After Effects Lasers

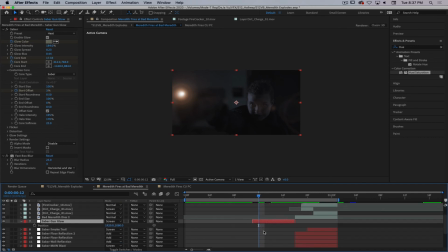66:10 Actually, I'll just take the position information that I made from the gun glow, moving around. That's the color. Well, it doesn't even work on the same coordinate system, so we're going to skip that.
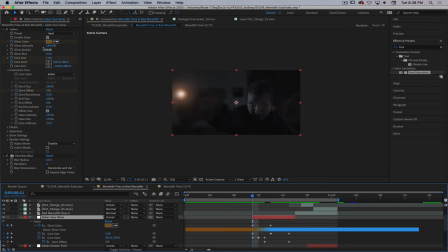66:30 At least I don't think it does. Maybe it does. Let's see, shall we? I'm going to scoot this up a little bit so I can see more of my layers.
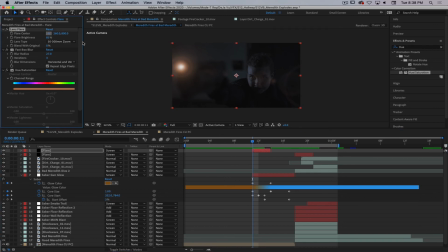66:45 So let's see, if we are on the lens flare and I want that to be right there. Oh, it looks like it is on the same coordinate system. Sweet. So I can take these coordinates, or these keyframes right there, copy those, come over here,
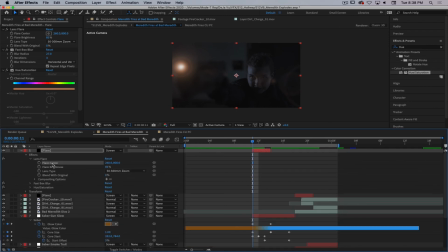67:01 get into my flare, get onto the flare center, and then I should be able to paste those, and they will follow exactly what I have for the previous effect. So the other thing I'm going to do here is I'm going to animate the flare brightness over time.
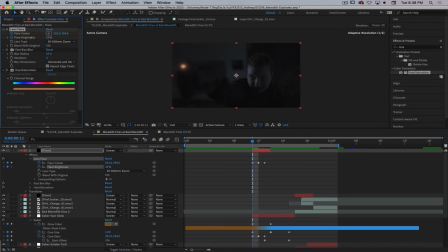67:18 So I want this to start out at like practically nothing, 20%, and then as this starts to get brighter, we'll have this come up to like 100.
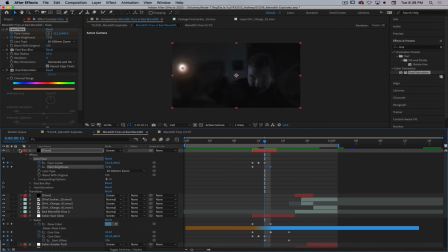67:37 That helps sell it a little bit more too. Anything to help sell this.
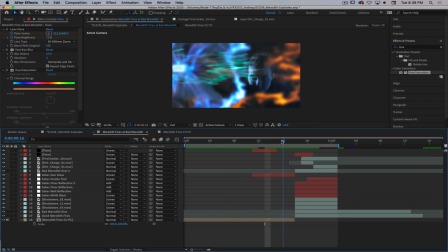67:42 So other things that I would do to the gun explosion thing is maybe add some sparks here too.
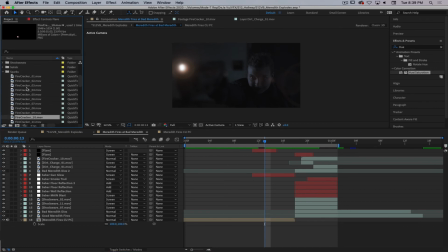67:48 So we've got sparks in there. Let's find another spark effect that'll work.
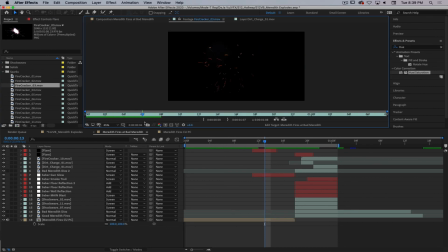67:54 Number 3 looks pretty good. It's a nice high energy spark effect, so let's throw that in over the top. Why not? Since we're doing all this crazy spark work.
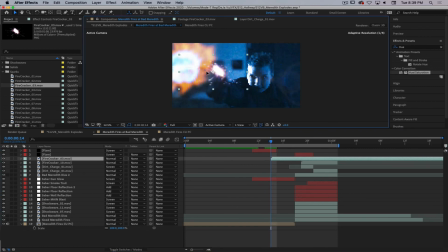68:10 So as soon as that hits right there, take this and we will screen this over the top. Helps to add a little bit of detail.
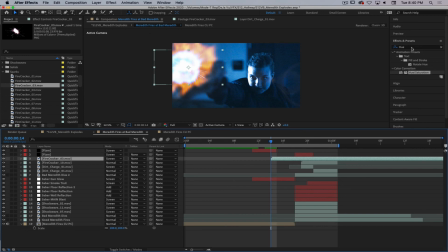68:25 I mean, obviously we shouldn't see the sparks, shouldn't be in focus, so let's throw them out of focus a little bit.
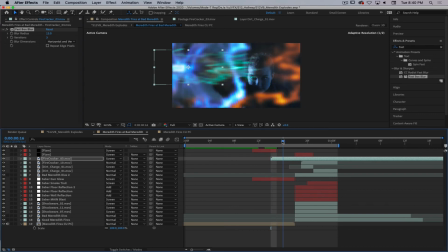68:36 This is one of those things that's going to just be really subtle for just a couple of frames. And then we cut that off right there.
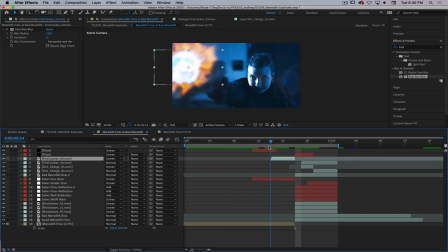68:59 I thought it was going to play a little bit more than that, but I guess I was wrong. It's just that first frame you really see it on.
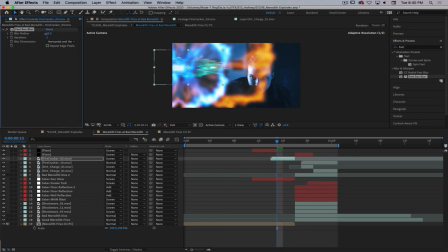69:06 What happens if we pull the blur back a little bit? Oh, there we... Oh, there's... It kind of plays a little bit. Pull the blur back just a little bit.
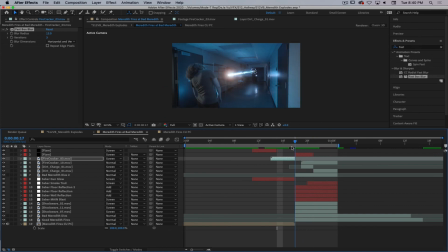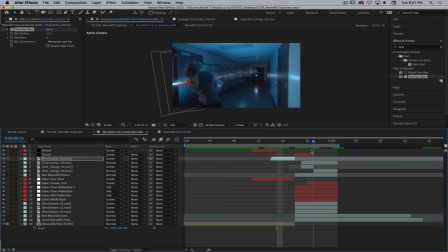Cool. Okay, sweet. So we've got reflections, we've got some sparks going on right here.
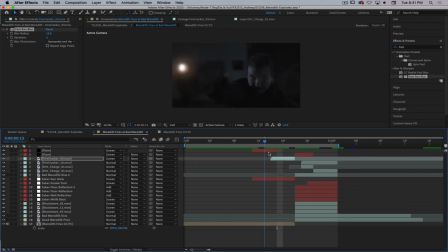69:44 Added a little lens flare in there to help sell the light a little bit, which I think it does well.
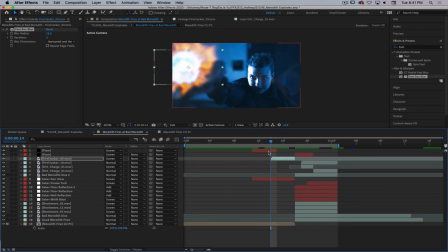69:50 I might even push this flare just a little hotter.
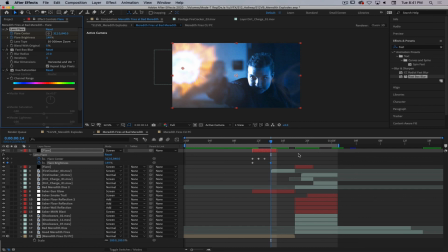69:56 Let it get really bright there.
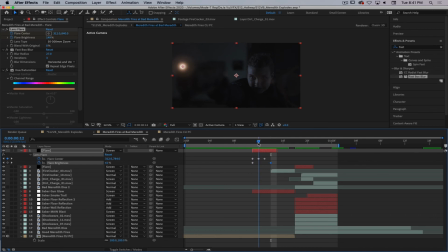Kablooey.
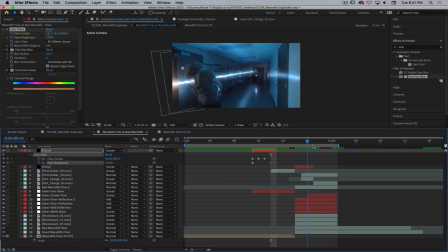70:12 All right, that's looking pretty good.